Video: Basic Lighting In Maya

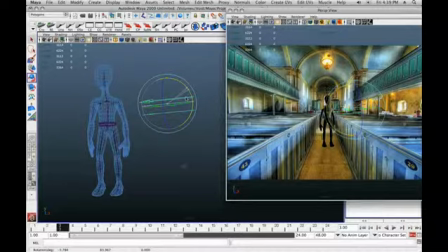I'm going to tilt the angle just a little bit so it looks like it's coming from a higher angle, but still generally coming in. And then I'm going to duplicate it. And I'm going to move it to the other side.
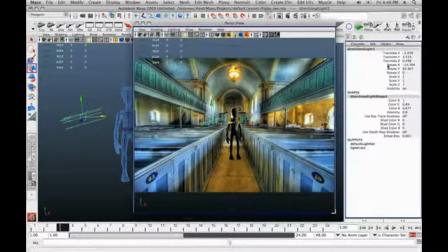I'm going to go to my channels box. Let's see, that angle is that one right there. I'm going to set it to negative 83 degrees, which pretty much just reverses the angle.
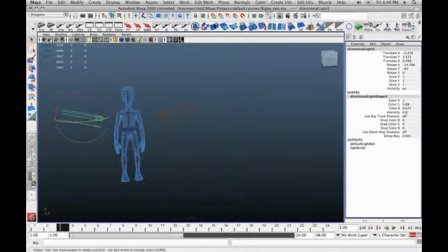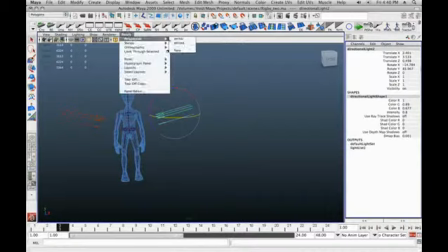Whoops, accidentally closed my window. I'm going to bring up perspective 1,
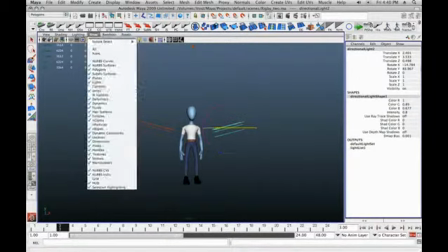5, bring back up my camera for this window, and let's take a look.
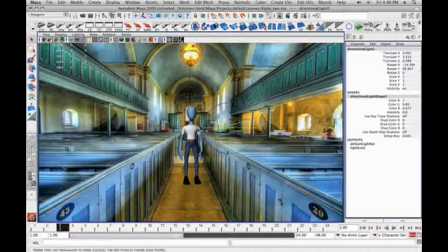High quality. And so I'm going to select both of these lights. So I got that light and that light. I'm going to set it again so that it shows selected lights.
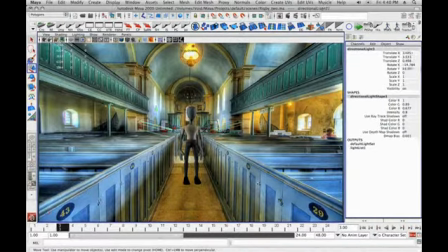And so we have that light, and we have this light, and we have a point light up here. And so that's currently our lighting for this scene. Now, of course, it still needs some tweaking, and I probably should add a couple more lights just to simulate the bounce light coming from in whatever light's coming from in front of him, as well as from behind him.
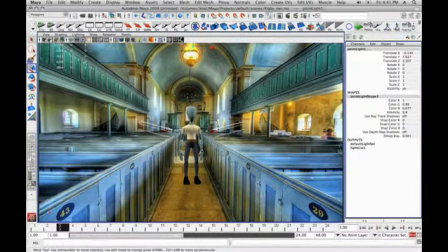Or maybe I could even angle my light sources a little more, because I can see in that window over here that the light is hitting the intensity here. It's much higher than it is up top or on the bottom. The same for the other window. So I will actually just use rotate just to angle it a little more towards,
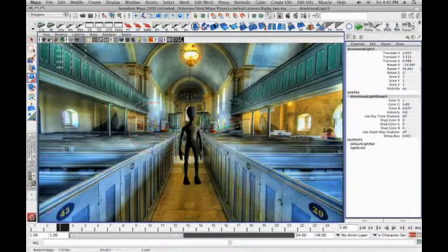so it's actually coming a little more from the front, because we're more worried about the front than we are about the back, right? And so I'm selecting both of these lights, and we're diffusing the shadows a little better there. I could probably even turn one of these a little more, just to make some of that,
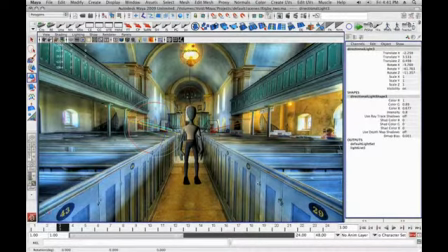diffuse some of that shadow a little more, especially from the side that is going to be our one of our primary light sources. But right now, I think what we have is going to work for the moment. And that's some of the basics on setting up some of your lighting. Now,
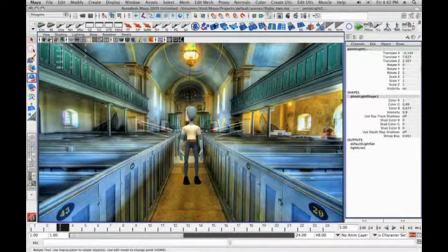all of these are at 0.8, so it would be a good idea to go in here and sort of make some choices. Drop some of them a little, and increase others a little more. This one I'm actually going to decrease to 6.5,
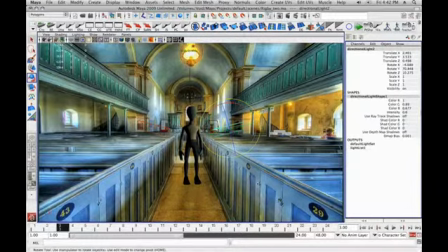and that's only because the shadow down here is much darker, so obviously this light isn't diffusing as much. And I'll leave this one at 0.8, because the shadow over here is very diffused.
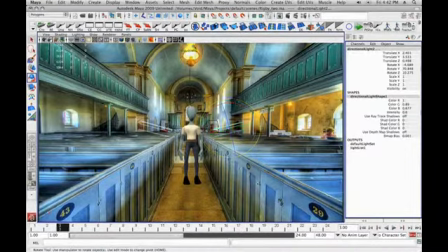Yeah, and I think I like that better. It's a little better. Subtle differences, but I think I like it.
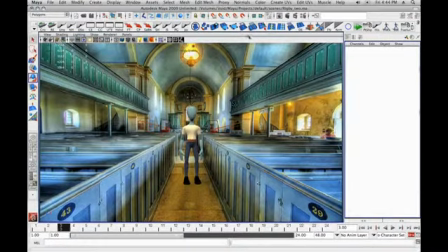Okay, so now that we actually have some lighting that we kind of like, so here's a little test render that I did.
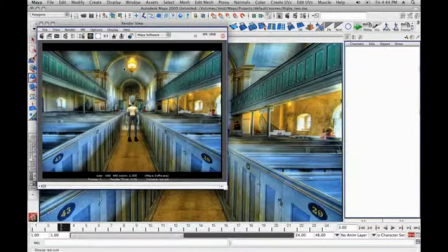Lighting looks alright, right? Looks like he kind of fits in there. He's got some of that yellow hue on him. He's picking up some of the shadows, nothing too dark. except for here on this inner arm, on this side, they're a little darker, just like these shadows are. That's what we wanted to sort of go for.
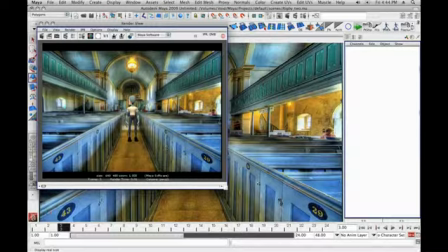So now we need to basically talk about picking up some indication that he's actually on the floor, meaning casting a shadow. So the tricky part here is that the image actually isn't here. And we're not necessarily going to render with the image in the background, because we can actually comp this later.
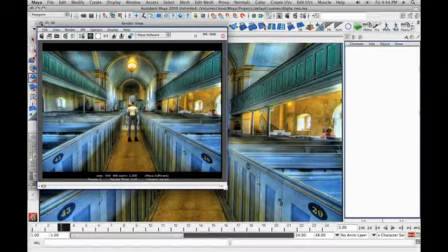I mean, or we can render it with the image, but we still need to pick up the floor in there. So how are we going to do that?
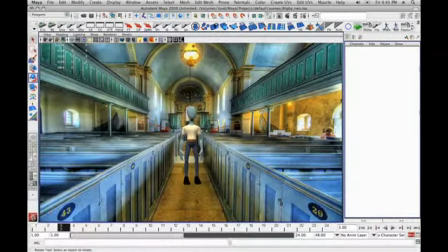First of all, we need to put a floor below him. So in order to do that, we're going to do something simple. We're going to just make a polygon plane. So, go to your polygon shelf, or you can even go up to create polygon primitives and say plane.